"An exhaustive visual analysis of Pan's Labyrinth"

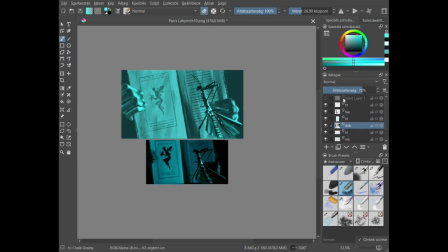If anything, this lack of a base reminded me of the way I used to draw and paint traditionally,
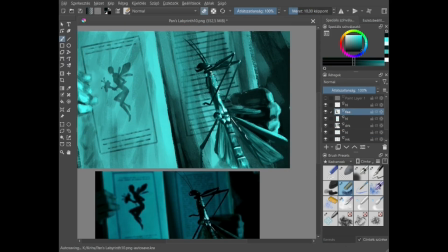using minimal colors and just a very limited amount of brushes and other tools to work with,
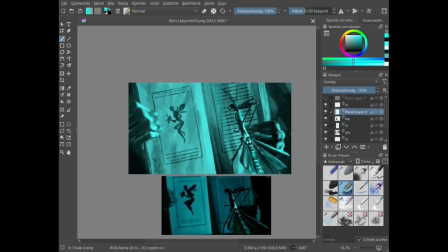and I loved it. I actually built a lot of my skills on top of those limitations, so
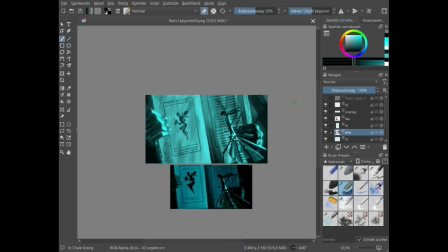I was figuring the same thing out digitally by this point, I think.
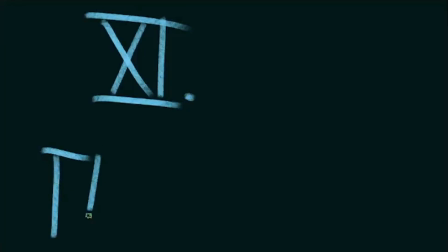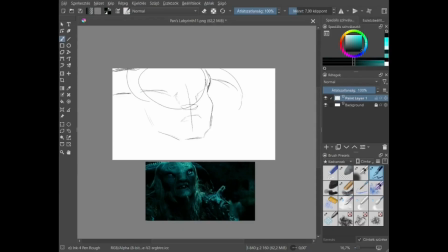So this is the first time the fawn is seen and is recognized by us as a living creature. Brilliant custom design and acting. It is both
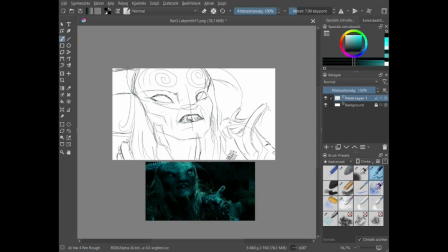plant-like in both appearance and movement, but not in an uncanny way, not to me at least, more so in a weird way. He really does look like a piece of the forest come to life.
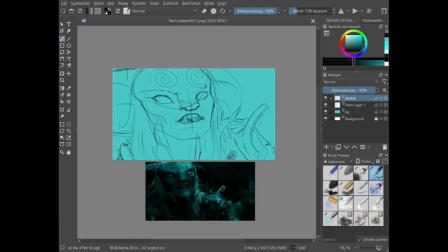I mean, come to a humanoid form of life, if that makes sense. And it's just gorgeous. It's gorgeous to look at. It pulls me in hard.
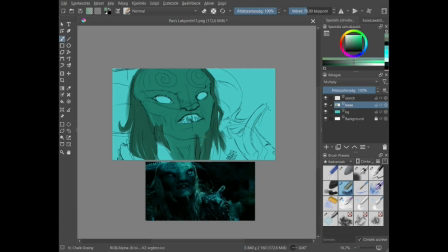Even if I hadn't seen any of this movie, I would see this costume design and this actor's movement, and I would want to watch this for 2 hours at least.
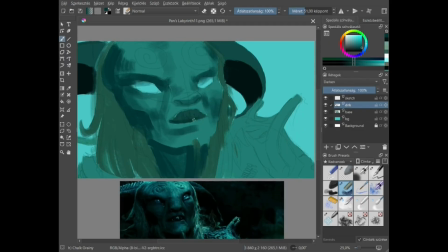And I couldn't convey it as well as I wished, but his expression here is curious and hopeful, the way he's lit by the moonlight especially, which is
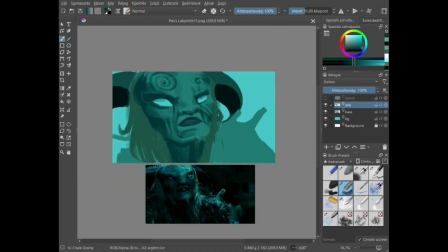especially weird because if you've seen behind the scenes videos of this costume and the actor,
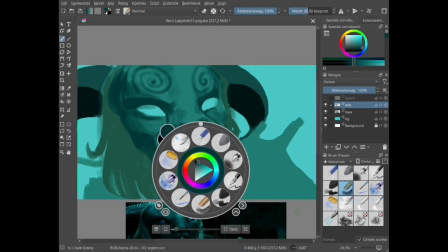you know that this face wasn't that easy to move around, I mean the mask,
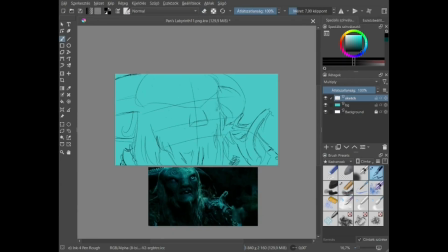so to still manage to convey emotions with it just with body language and the way lighting hits the face is just baffling to me.
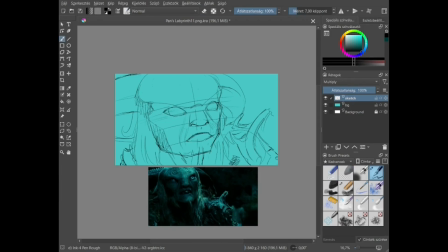But naturally beneath this curious and hopeful emotion there's a creepy monster's base,
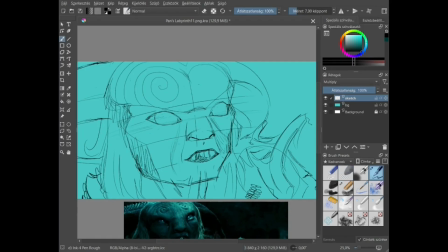and it feels like one of those, cute monsters, if you know what I mean.
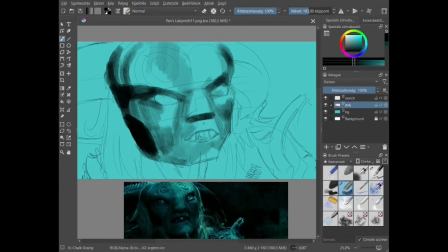Stuff that's scary but you also just want to hug it, I guess.
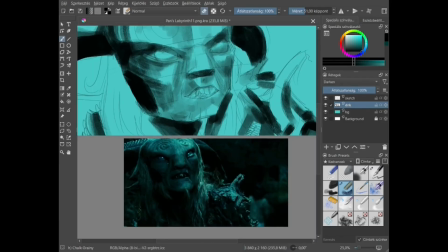When I showed the finished piece to my brother, however, we agreed that this wasn't the regular phone. It was, or pen, I mean,
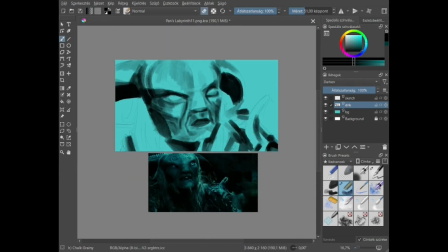we call it phone, and I would think that a mythological creature called faun would be called phone,
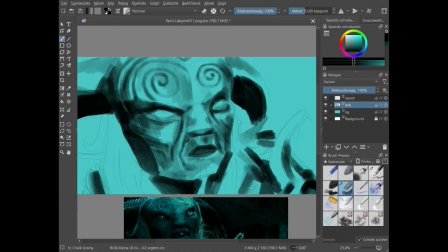even in English, because phone fits into the English language perfectly.
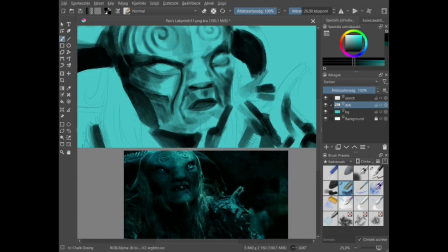But that's why I'm calling it phone.
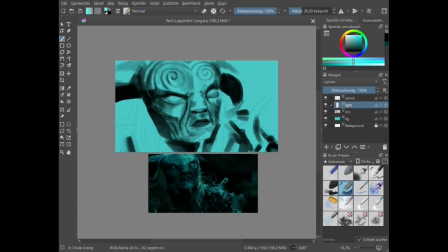But yeah, I remember every now and then that it's called pen in English, which is just dumb to me.
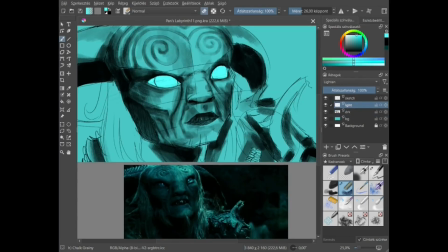Whatever. So we agreed that this wasn't the regular phone, it was the one that sells illegal Slipknot merch at the Nyíregyháza market.
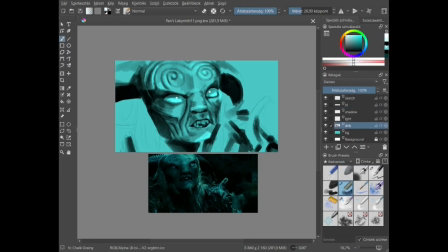And I might find a picture to deepen your understanding of this Hungarian archetype.
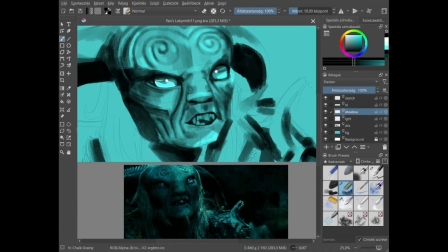If I don't, just subtract the phone from this piece,
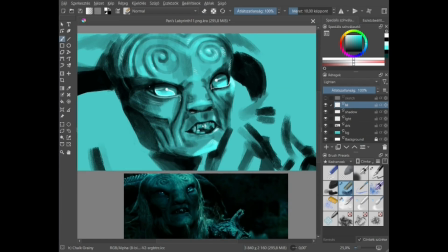and whatever is left is the guy that sells illegal Slipknot merch at the Nyíregyháza market.
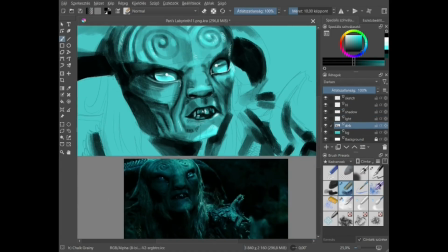I would also like to mention, going back to the moonlight, that he's at the bottom of the labyrinth here,
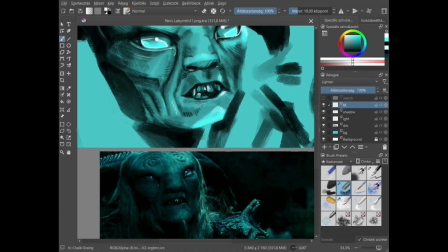and he's hit by the same intensity of moonlight as Ophelia was with the fairy in her room.
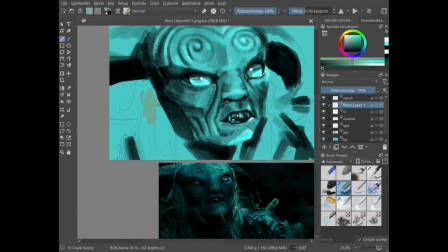Make of that whatever you will.